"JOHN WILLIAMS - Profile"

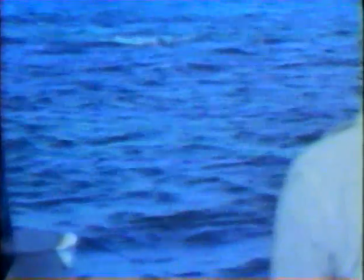All those little various tempos, if you stretched them over and applied them to a piece of film, the film would change.
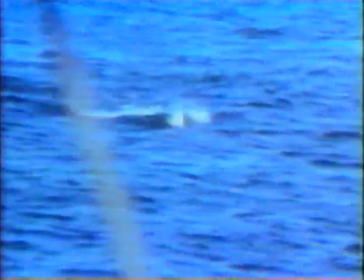Moving slower with one piece of music and faster with another piece of music where the shark is swimming toward the boat.
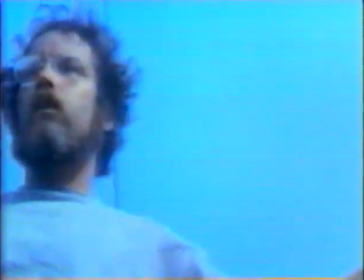Should it be like this, or should it be, or should it do this?
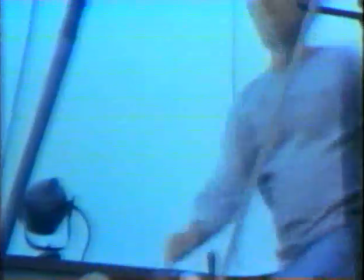The film seems different. It seems longer or shorter or faster or slower.
That's a 20-footer.
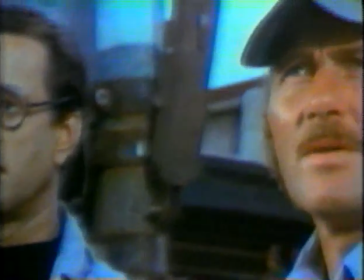25.
It's an art that hasn't been studied very much, seriously, I don't think we know really very much about in a scientific or clinical way about what we're trying to do.
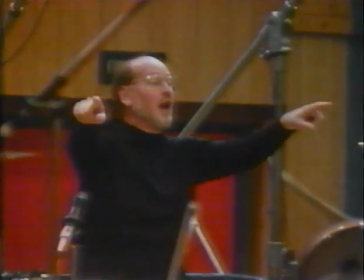We can sense the result of it, particularly when it's effectively done. Just be sure you match rhythmically the quavers.
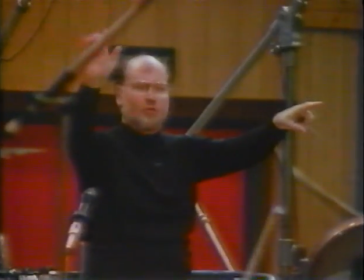Yeah?
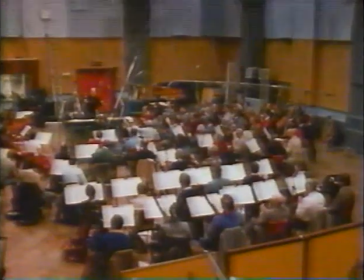Unlike most composers, Williams is also a skilled conductor. All right.
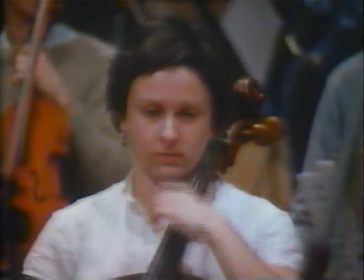Dim, daga daga da da. Dim, daga daga da da. 1, 2, 41.
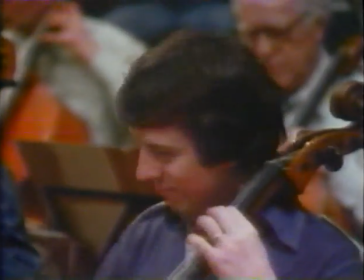A few months ago in London, he spent 9 intense days with the London Symphony Orchestra, conducting his score for Return of the Jedi.
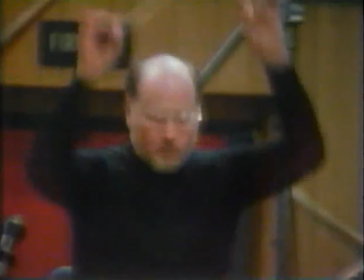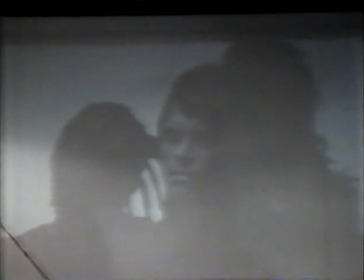A print of the completed film is projected where Williams can see it as he conducts.
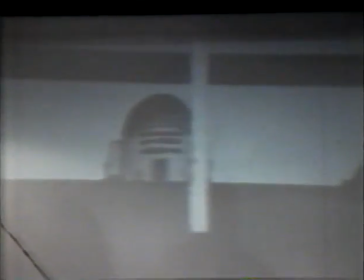The lines you see moving across the screen and the quick flashes are visual
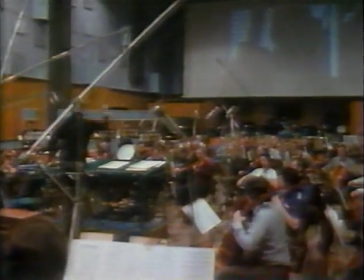cues specially marked on this print to help Williams synchronize the orchestra's tempo with the film.
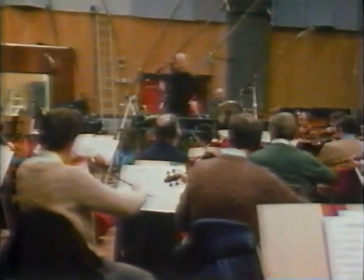What can you do as a conductor that you couldn't do simply as a composer?
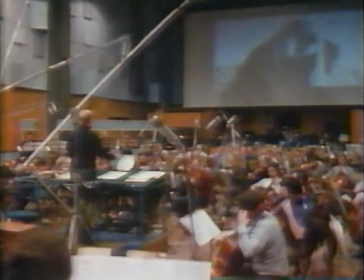Performance, in a word, Bob, performance.
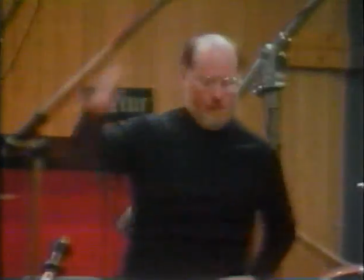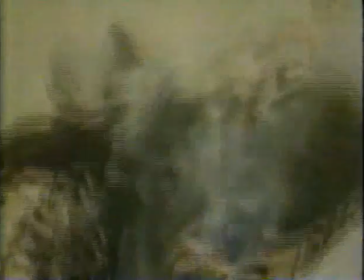Part of the appeal for the audience, I think, is what the orchestra does.
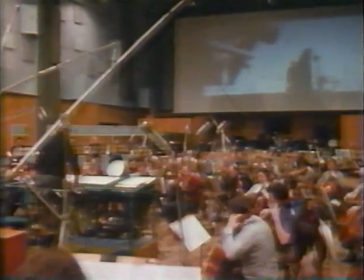If we can make a rush up to a cut and suddenly suspend a chord in just a wonderful way, the audience gets something in the pit of their stomach that they feel.
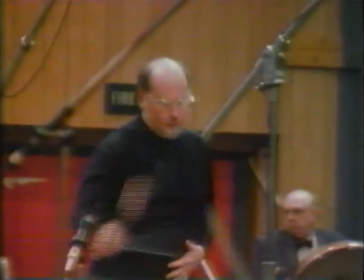If that's not executed really very well, they're robbed of something.
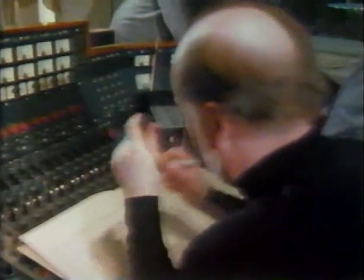Williams usually has only 5 or 6 weeks to write a full orchestral score for a film, the equivalent of about 60 minutes of music.
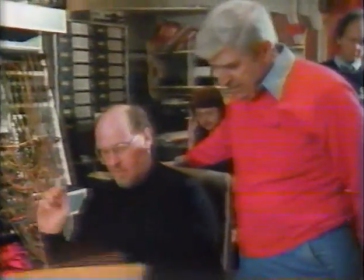And only on a well-budgeted film like Return of the Jedi does he have the luxury of enough time to make adjustments in the studio. A little quicker and a little stronger from the cellos. One of the Hollywood veterans who's helped oversee Williams' work from the beginning is Lionel Newman.
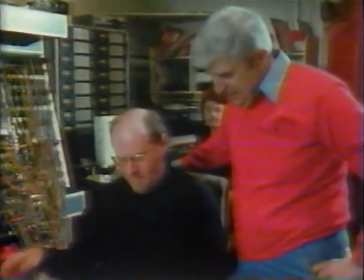For more than 40 years, the outspoken head of the 20th Century Fox music department. If John Williams had written these scores as symphonic scores, if there had never been a film associated with them, would they still hold up? Yeah, you're on a very touchy subject, because there's something, I don't know where the hell they come off, these critiques, because a man is a film composer. They look down on him, but John in his own right is a very good, serious composer. Serious we mean in the essence of, classical music. But because of Hollywood, they knock it out of him. Once I left Hollywood in the early 60s, it took me a good 5 or 8 years before people forgave me.
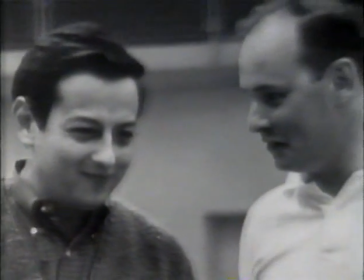Andre Previn is an old friend of Williams, who, since leaving Hollywood as a film composer, has become one of the world's best-known symphony conductors. In the old days, my great problem that I found and shared with a lot of other composers is that you, to be blunt about it, you're working for idiots half the time. And it is very demeaning to spend hours, days, and weeks convincing a musical illiterate that what you've written really isn't so bad.
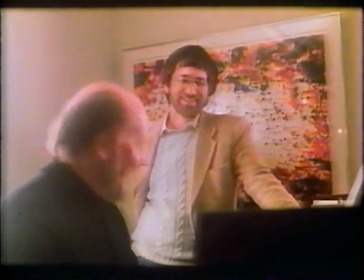Johnny is very fortunate because he is now so good and so successful that he picks and chooses not only the projects he works on, but the people for whom he works.
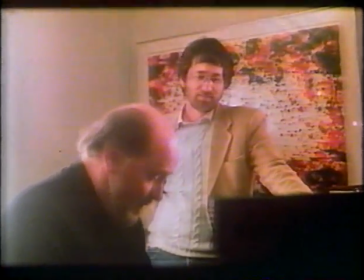And Williams has collaborated with directors who've made blockbusters. Steven Spielberg, the director of Close Encounters, Jaws,
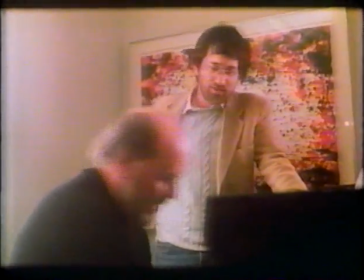E.T., and Raiders of the Lost Ark, has done all his major films with John Williams music.
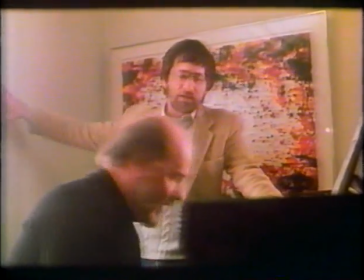This is The Unknown, The Planet. The editor doesn't want his craft to be apparent. I don't think special effects want people to look and say, gee, what a great special effect. They'd like to believe what's happening is really photographable. I think it's the same way with music. We all don't want to be aware of the music, but we want to feel the music. Kind of the way you feel a bass drum at a parade. You can feel it in the pit of your stomach.
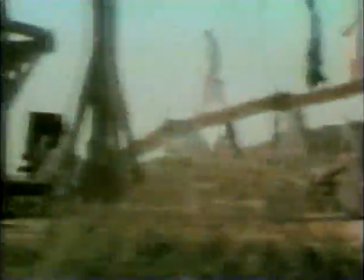I depend on music to help me get the audience to applaud. You know, there's a heroic moment.
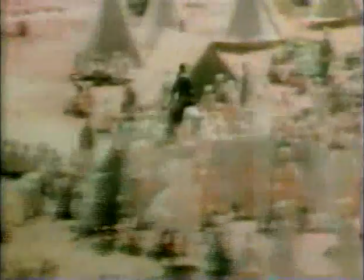Harrison Ford jumps on his horse. He goes after the truck convoy in the Ark of the Covenant. He's on the top of the hill. He reins back the horse. The head of the horse goes into the air, and Johnny's trumpets are going full blast. His strings are fiddling away like crazy.
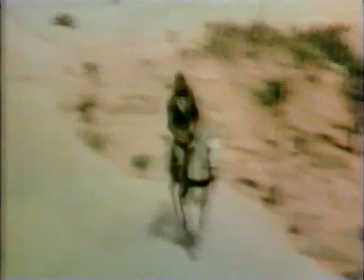It almost makes you come out of your seat.
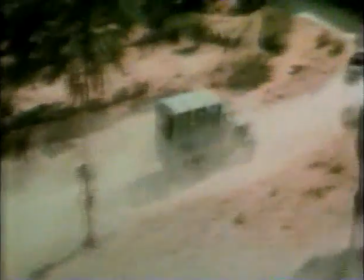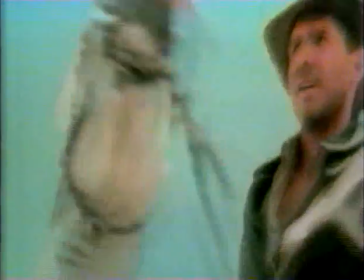All the stars, all the planets line up according to plan. The music, in this case John Williams' music, is the final planet that causes the audience to, I think, do this.
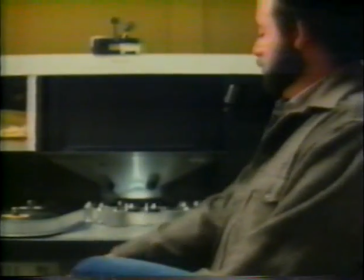What does Williams have to do before he can add that emotional surge?
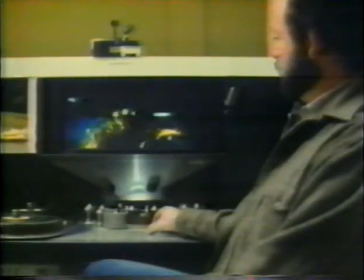We're going to show you some of the steps he takes Photographed when he was planning the score for The Empire Strikes Back,
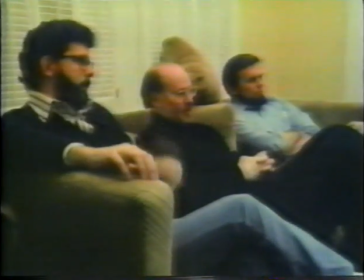the second Star Wars epic, with executive producer George Lucas. Yeah. This is important in here.
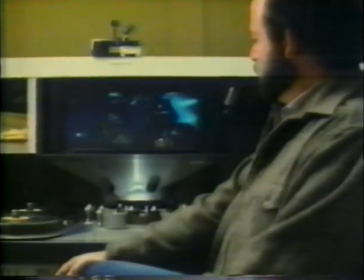First, there's what's called a spotting session.
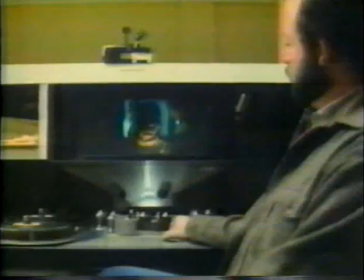That's the time when we look at the film, and it has no music in it, and we want to decide where in the picture to play music.
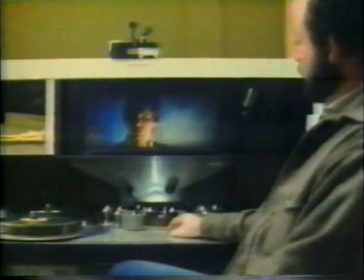I love you. I know. What are you going to say?
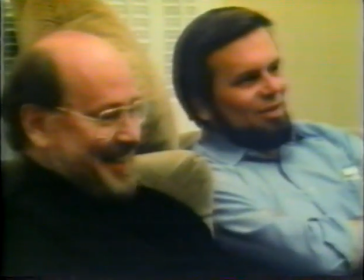And even just as importantly, where we're not going to play it.
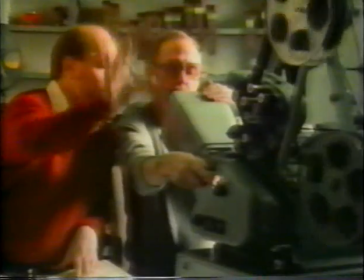Many of the musical phrases he writes must synchronize precisely with the number of frames of film in a scene.
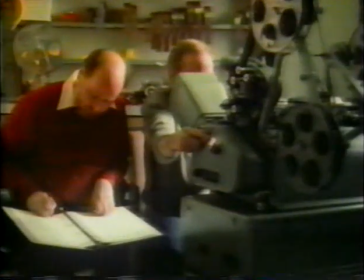And he keeps a cue sheet to record those measurements. It's a different process, really, than a composer working in an ivory tower,
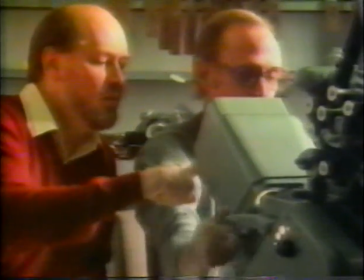with the fact that you have to make a climax in exactly 16 seconds and draw out a preparatory phrase for a minute
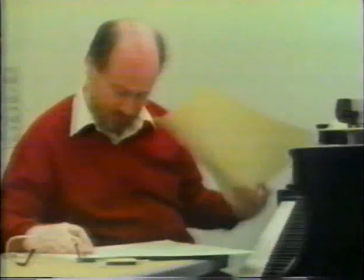21.3 seconds. And there's also the question of texture.
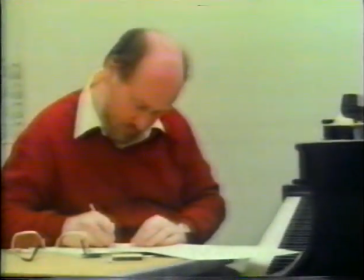Should the notes be high or low, or long or short? What should the music say in addition to what the scene says?
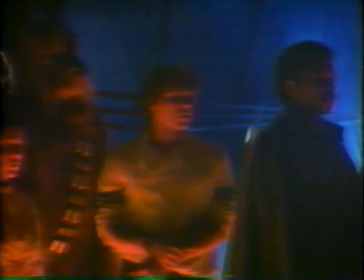Watch this scene from The Empire Strikes Back, when a captured Han Solo is ordered placed in a carbon freezing chamber.
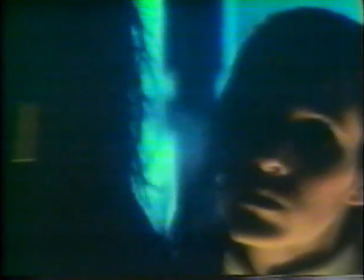You'll hear only the dialogue and some sound effects.
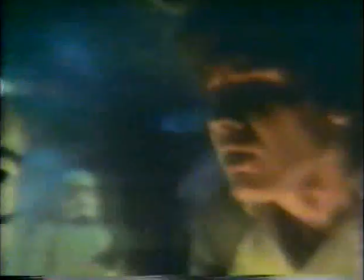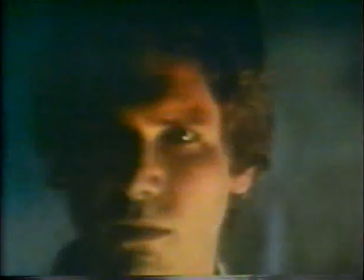I love you. I know.
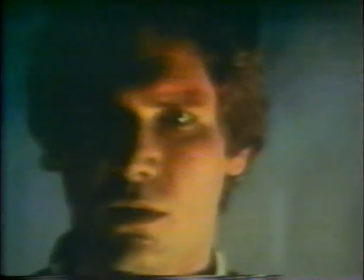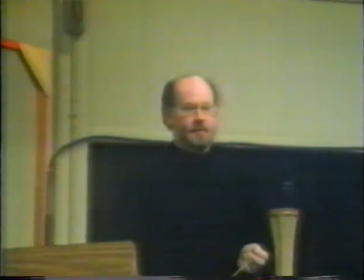Okay. Yes, please.
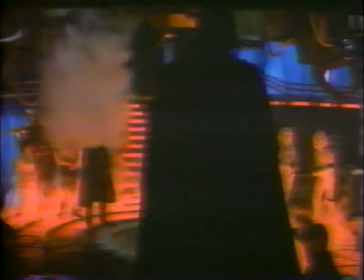Now watch the same scene with John Williams' music, which adds to the bittersweet romantic feeling, even when the scene turns visually to conflict and fear.
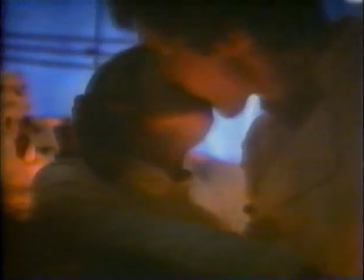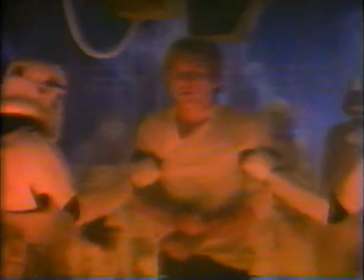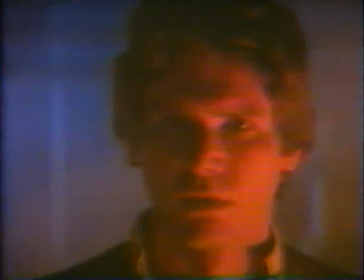I love you. I know.